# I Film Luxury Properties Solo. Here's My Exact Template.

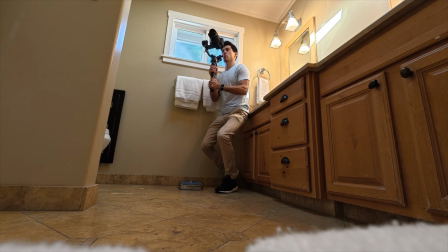0s
Hey guys, today I'm taking you behind the scenes and showing you my full workflow for how I shoot real estate videos. Now this is more of a templated workflow because I'm typically responsible for photos,
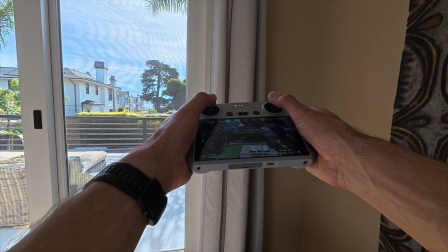9s
3D virtual tours, floor plans, drone shots, and so I have to get a lot done in a short amount of time. I will be making more videos showing you how I shoot more creative style videos, so be sure to subscribe if you want to see those. Now without further ado, let's get into it.
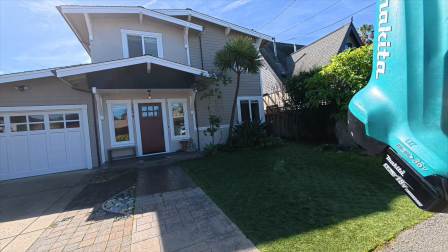28s
All right, so I'm actually starting with the leaf blower.
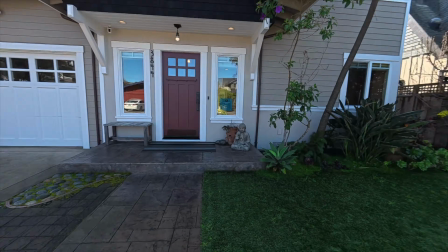32s
All right, so that took about a minute or two and this is looking super squeaky clean, so I'm super stoked that we did that.
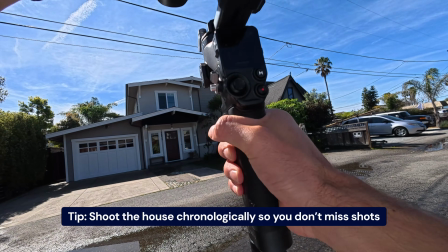41s
All right, so we're out in front of the property and I like to start in front and just kind of go through the property like chronologically,
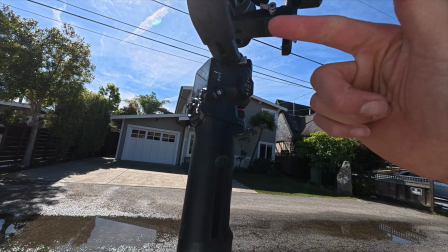48s
and that helps me just not forget shots. I put the gimbal on PTF, that's pan, tilt, follow.
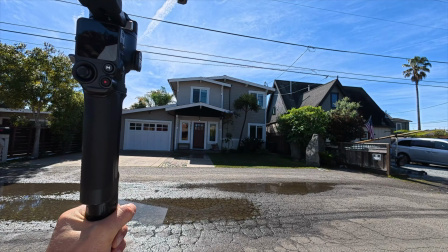54s
Usually when I start a video, it comes in from the drone shot.
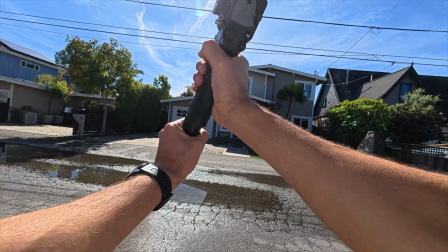57s
So I switch my gimbal to PTF mode, and that lets me tilt from the sky, and it kind of helps transition into this first shot.
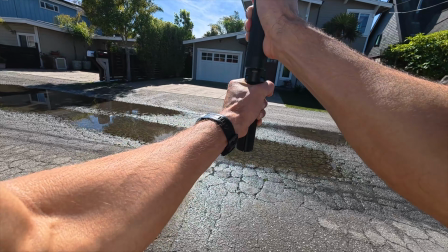65s
So here we go, I'm gonna just tilt, move forward. Oh, there's a puddle.
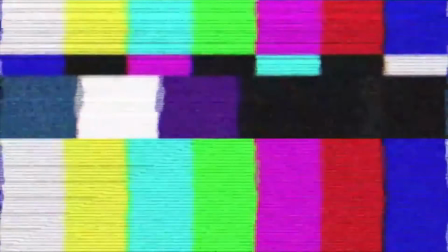71s
Ah, shoot. Let's try that again.
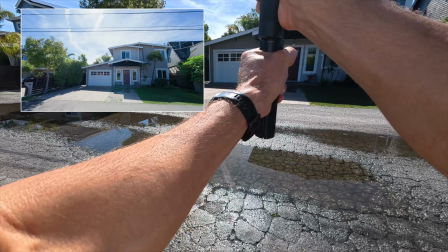75s
I'm gonna start in the sky, tilt, tilt, tilt, tilt, and I'm panning and landed it.
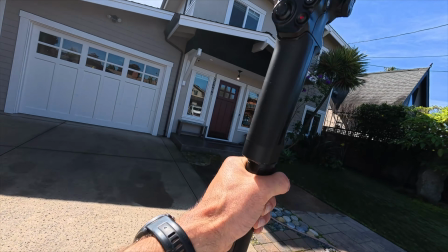83s
All right, I'm gonna just step in the shade and check that real quick.
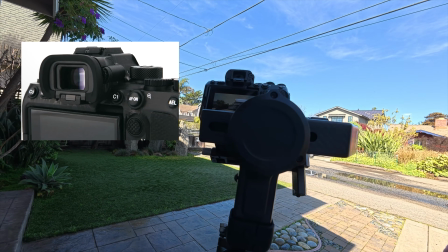87s
Also, it's nice to have the A7S III because you can look in the eyepiece out here when it's pretty bright, and that gives you a good idea of like what's going on the screen.
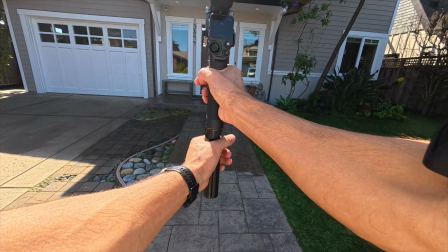95s
But yeah, that PTF shot turned out good. Let's ship it. And then I'm just gonna do a straight push to the door.
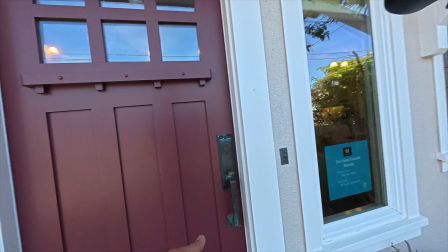105s
And now we're gonna move through the house kind of in chronological order, opening the front door.
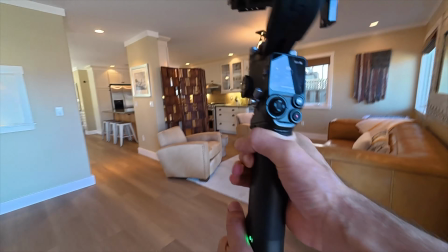111s
I'm gonna go ahead and start with this just because this is the front doorway shot.
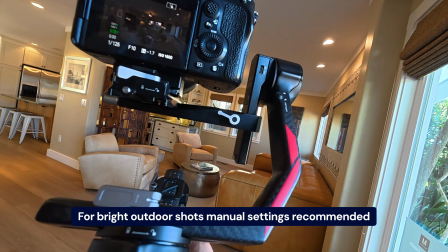115s
Now I do have a setting on the top here to just quickly switch from interior to exterior.
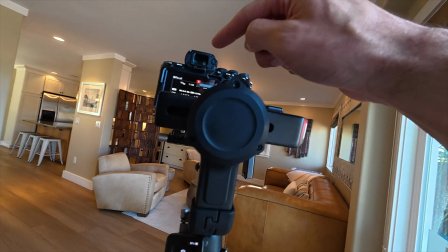121s
If I switch to setting 1, then that bumps my ISO to the second highest base range, so it's on 12,800.
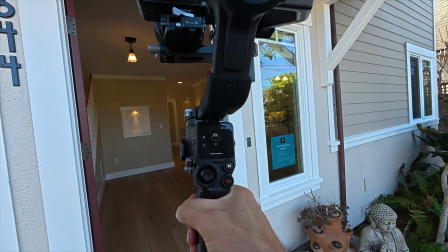127s
Now there is a big exposure change from when you walk in the door to out the door, so you gotta be mindful of that if you are shooting on manual, which I recommend.
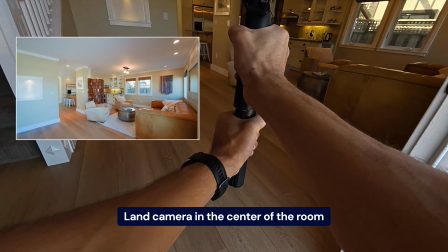135s
So 3, 2, 1. I'm just gonna kind of land it more in like a neutral middle zone.
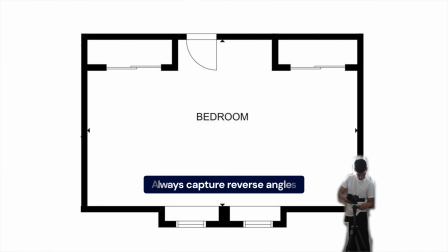141s
All right, so once we've got that, I usually like to show a back angle. And so if I've shot it this way, we got wall 1, wall 2.
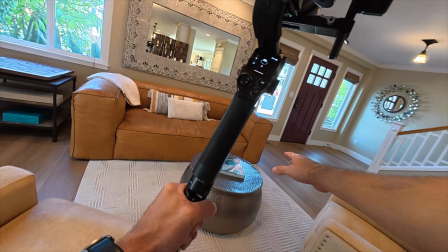149s
I'm gonna start kind of where I left my last shot off, which was this little center island piece.
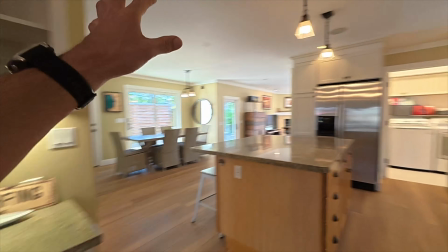158s
Awesome. And so now we've got that shot, we'll pull away. I'm gonna skip over the kitchen and go to the second living room.
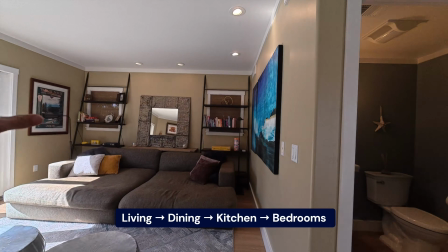165s
This isn't typical for every house, but living room first, dining, and then kitchen. So that's kind of my order of operations.
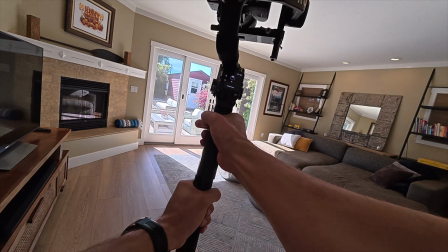171s
I'm at F7 here with ISO 1000. Then yeah, I'm just gonna take a few steps back and do like a nice long push.
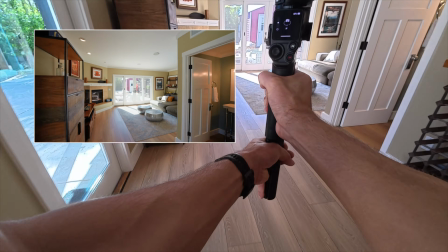177s
So I'm gonna just start here, gentle push in, curve, and boom, landed that.
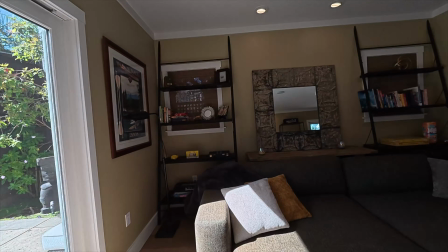184s
Yeah, in terms of where to land the shot, I would say kind of right in the middle here, because then you can start the next shot reversing from that same side.
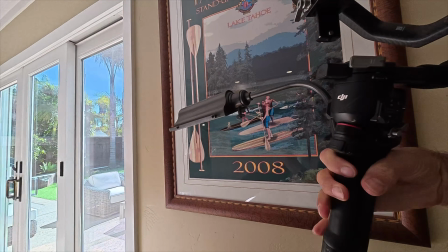192s
You can start in the back corner, getting your gimbal all the way back here with your hands and then push it forward.
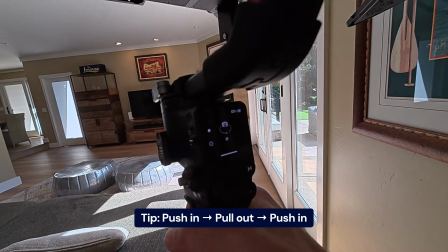197s
Or if you have enough room, you know, do the pullback. It really just depends on the space that you're working with.
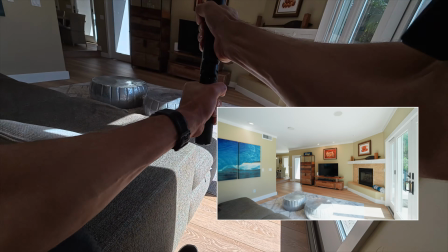203s
So, and I'm gonna just start from here and slowly pull back. If I shoot like this, my image is gonna be in the mirror.
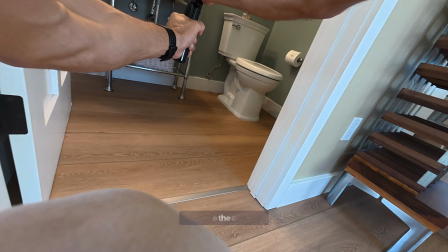211s
I'm gonna back up, then I'll start the shot in here. Cool, all right, so we're done with that.
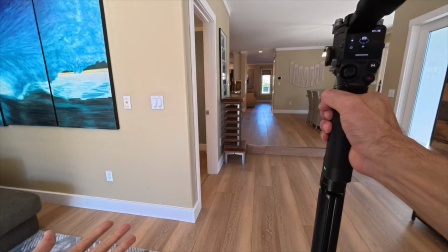218s
And now we're gonna transition into the kitchen, the dining. And then again, the more length I give, the more we can ramp the shot if that's the effect I want.
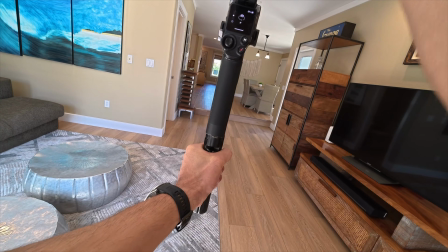226s
I'm gonna start back here.
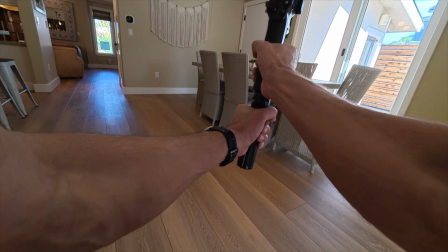231s
Boom, right on the money there. Okay, so we've got that. Let's go from here.
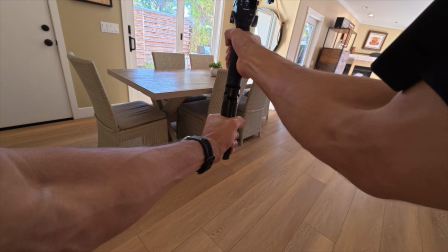236s
So that way in post, it'll kind of look like it bounced. We pushed in and then we pulled out.
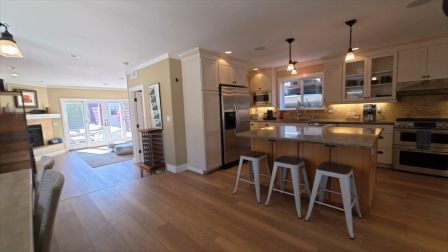241s
Boom. Now we can do the approach into the kitchen from a different angle because we can pull back that ramp and then do another push in.